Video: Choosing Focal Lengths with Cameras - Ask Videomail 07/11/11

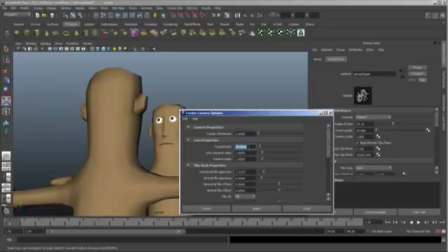[8:27]
The perspective is always going to default to 35, I believe. I don't think you can change that, but if you're creating cameras, you can change it. I actually normally set this at 50, okay? And I'm going to hit create.
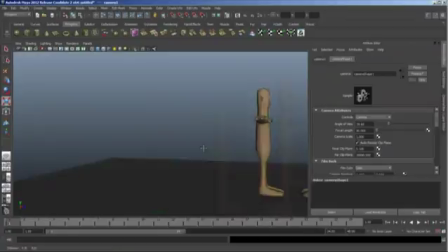[8:39]
All right, so I'm going to look through selected now. All right, oops.
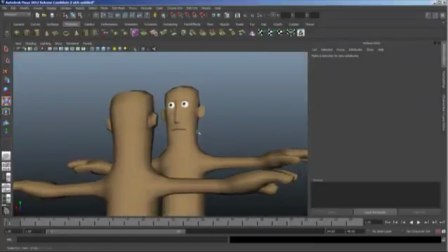[8:49]
That's all right. All right. So now at 50 is still a pretty wide angle lens.
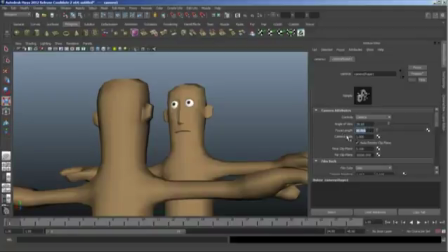[8:56]
Let's go back to this new camera's attribute panel. So the higher the focal length, it means the more zoomed in it is.
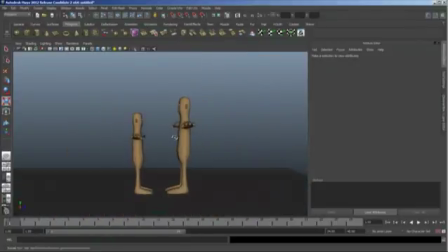[9:05]
Think of zoom this way. Think of zoom, if we are dollied out, think of zoom as taking a narrower window of your current state. Okay, so what it's going to do is it's not going to move the camera, it's just going to kind of crop in.
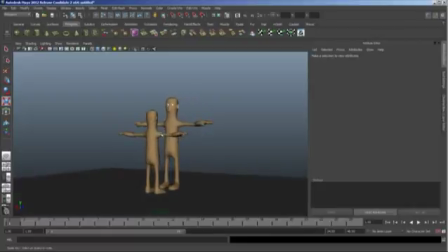[9:25]
Another way to think of it is it preserves the relative shape, or flattens the composition, or reduces perspective.
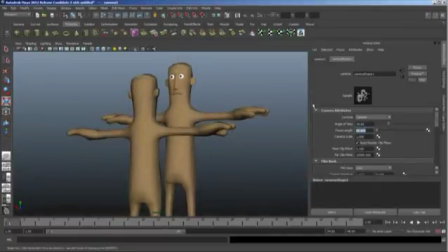[9:37]
Okay, so let's take it up to 100 millimeter.
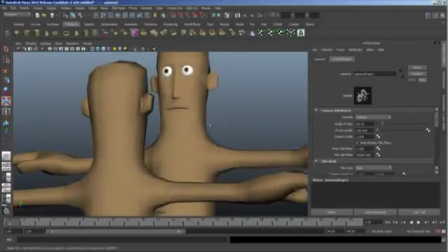[9:43]
Okay, that's your focal length. Now check this out. Even though my puny guy is in the foreground,
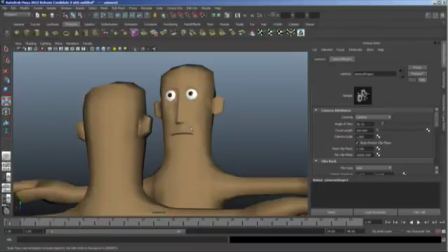[9:52]
the effective perspective is greatly reduced and my bully still seems bigger. Let's take it up to 120, which is considered, I believe it's either 80 or 120 is considered a portrait lens.
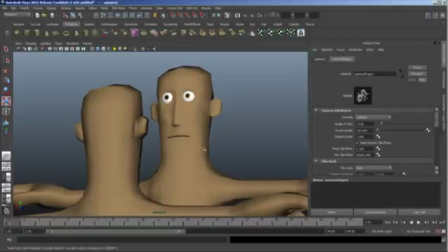[10:05]
I can't remember which one it's called. And at 120, we pretty much have
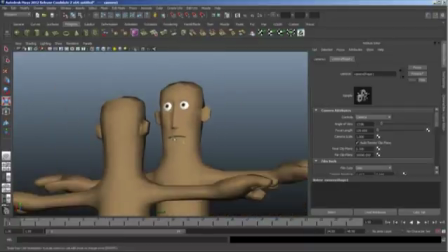[10:14]
surpassed the point where my perspective is actually
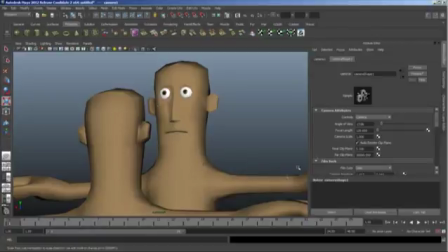[10:19]
making my foreground character bigger than my background character.
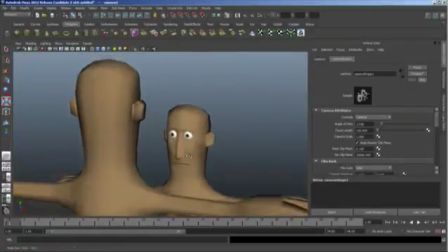[10:23]
And it's going to be even more pronounced on the other side. Actually, no, I'm sorry.
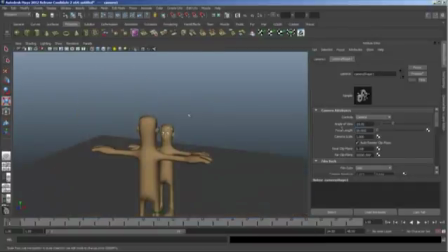[10:30]
It's going to be less pronounced on the other side because perspective, remember, is playing into the scene.
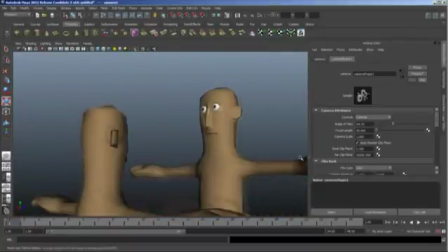[10:38]
See, here's 35. Okay, so if you're shooting over this character's shoulder,
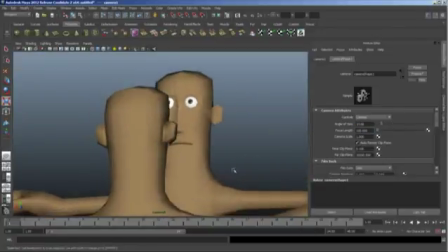[10:45]
you want to be very, very, very high focal length, very zoomed in, okay, or long lens.
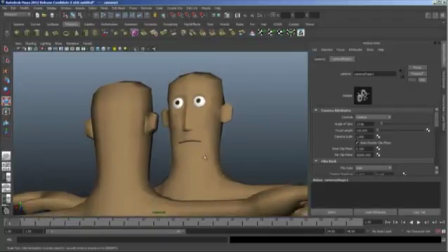[10:53]
I'm trying to use all the terms that you're going to hear in production, okay? You want to shoot this long, all right?
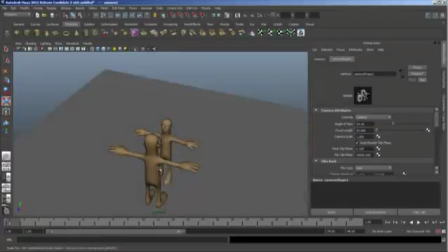[10:59]
And if you're over this guy's shoulder, the big guy, you want to be shooting very, very, very wide.
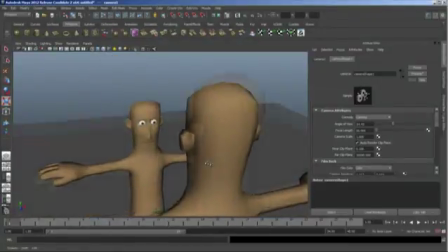[11:05]
So you get that big perspective, okay? All right, now, in terms of the 180 rule,
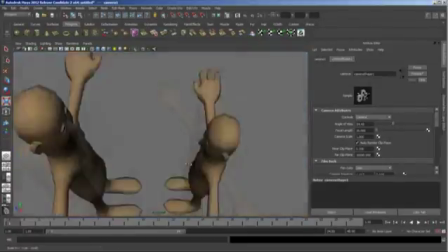[11:16]
I've been doing it purposefully wrong.
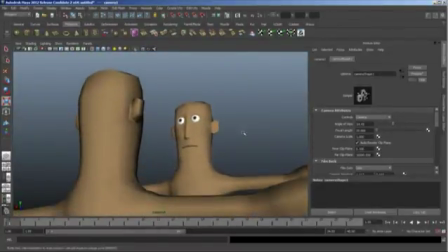[11:19]
I've been looking over both of their right shoulders to show you this scene.
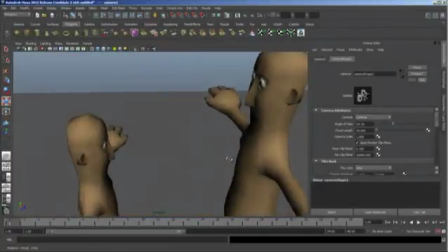[11:26]
But what is the 180 rule?
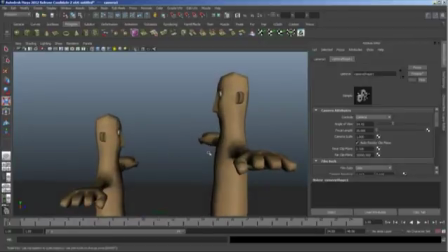[11:27]
The 180 rule basically says that wherever your camera is placed, it establishes a line that in most applications you should think is perpendicular to the camera plane, okay?
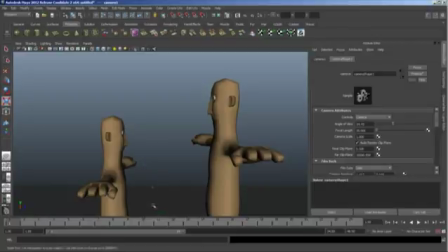[11:42]
Or sorry, parallel to the camera plane. So the camera's shooting this way. If we go into a perspective window,
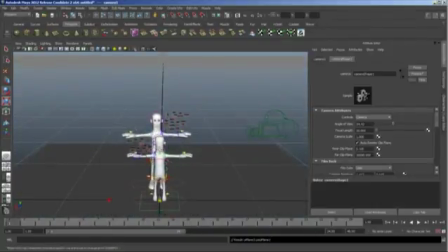[11:50]
okay, is basically, let's just make a new,
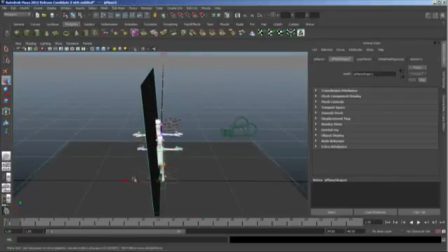[11:57]
all right, so this would be my 180 plane.
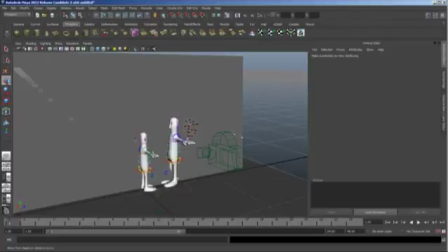[12:03]
Now why is that? Is it absolutely necessarily true that it's going to be parallel?
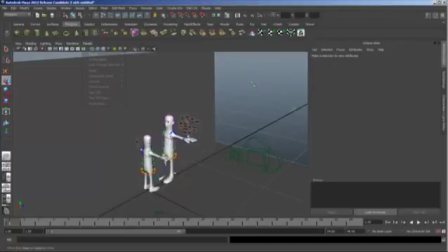[12:09]
No, but it's a good place to start. Really what you need to make sure is that the subjects that you're shooting never cross over
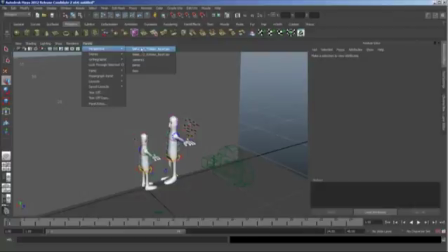[12:19]
in your camera image. So what does that mean?